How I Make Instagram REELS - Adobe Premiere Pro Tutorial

Ever since Instagram introduced the Reels feature a few months ago,
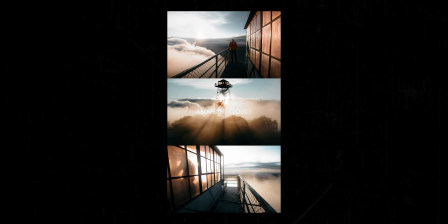I've been making a ton of these little like three-way split videos, just going back through old footage and making something new out of it. It's been a really cool creative exercise for me, and it also seems like a lot of you guys have been digging the Reels as well. I'm going to do the influencer thing, but I've been getting a lot of questions from you guys about how I make these little videos for Reels.
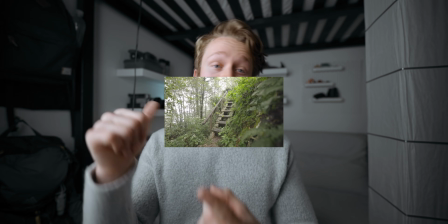So today, I want to take you through the entire process, how I choose which clips to use, arrange them in the three-way split, grading, sound design, text compositing, everything. Before we jump into that, I just want to briefly plug myself. As many of you already know, I have a channel membership where you can pay a monthly fee and get access to raw footage from my videos,
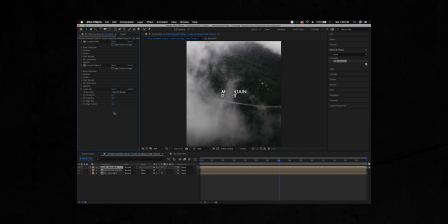longer extended uncut tutorials, and a members-only Discord server where I can answer your questions and provide feedback on your work.
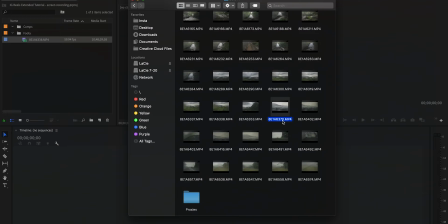This month, to go along with this video, I put together an hour-long uncut tutorial about how I make Instagram Reels.
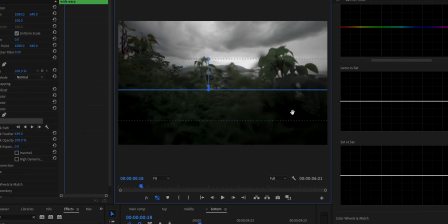So I started from scratch and just made one, and you get to see the entire process from start to finish completely uncut.
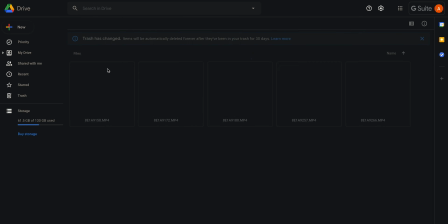Along with that video, I also released raw footage from a bunch of Reels that I've posted over the last few months,
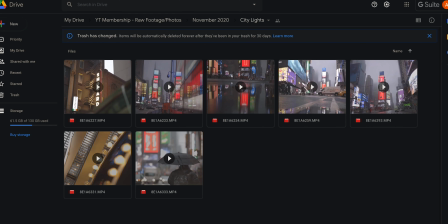so you can download that and practice for yourself. And then, of course, you can share it with me and get some in-depth feedback on your work. If you're interested in becoming a channel member, there will be a join link in the description and you can also just click the join button on my channel homepage. All right, let's go ahead and jump into this actual video starting out with choosing which clips to actually use. The least interesting, most important part of the process. To find the footage I'm gonna use for an Instagram reel,
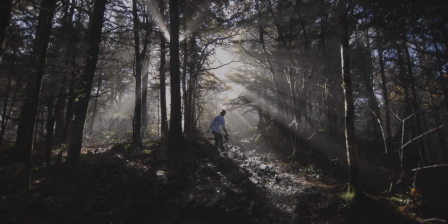I'm really going through old footage and looking for just a cool little nugget, like a cool moment from a past shoot. I'm also looking for clips that have some kind of story or progression so it's not just a bunch of clips that look nice when they're arranged next to each other.
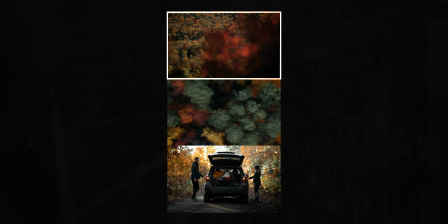So for example in this reel if you go from top to bottom we see the road then we see a car driving on the road and then we see a car stopped next to the road so obviously it's not like a proper story but there is a progression from frame to frame. Same thing with this one If we go from top to bottom, we see a house, then a road, and then a waterfall.
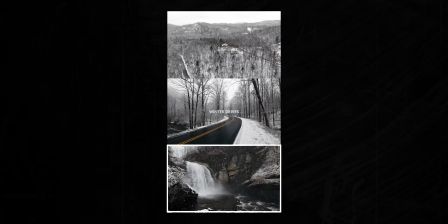So it's kind of like home, journey, and destination. Just a bit of a subtle progression from top to bottom.
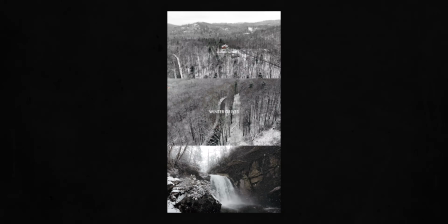I also like to have a static shot in the middle when possible. So like a tripod shot or a time-lapse.
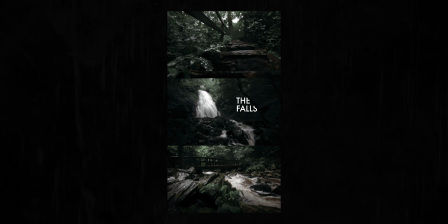This is good for a couple reasons. One, it just allows me to add some symmetry and not have like too much clutter and constant motion throughout the reel.
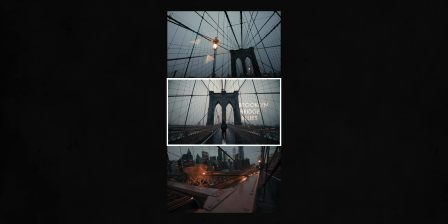And it also gives me an opportunity to make a nice title card in the middle because a static shot is way easier And usually looks better
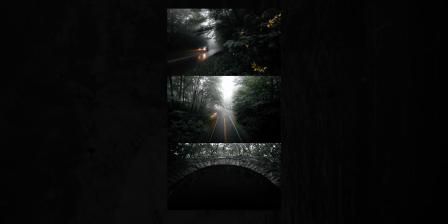when I'm compositing text into it as we'll get to later on now that we've chosen which clips to use Let's talk about how I actually arrange these into three even sections And there's gonna be a lot of math and big numbers in this part of the video So just buckle up and bear with me. I want these reels to be very detailed So I make them in 4k. 3840 by 2160.
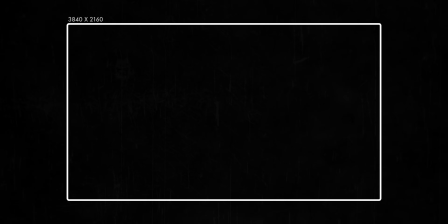But since they're going on Instagram, they also need to be vertical. So we just rotate that vertically and it's 2160 by 3840.
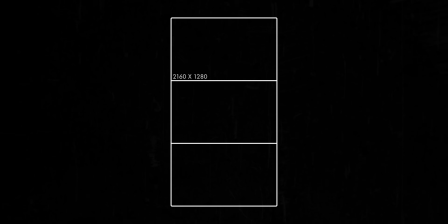If we divide 3840 by 3, we get 1280. So each of the three individual sections is 2160 by 1280. And of course you can totally make one of these with two sections or four sections. I just like to use three because it helps me to put the text right in the center of the frame and it also kind of works
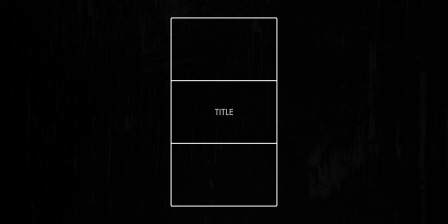as like a storytelling tool right so it's easy to go like beginning middle end or wide shot medium shot close up.
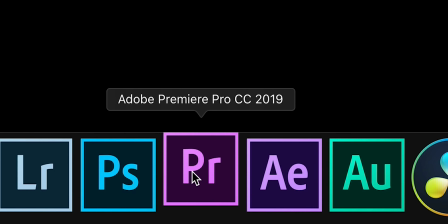Alright so now let's start out in Premiere and this is where it gets a little complicated but stick with me here.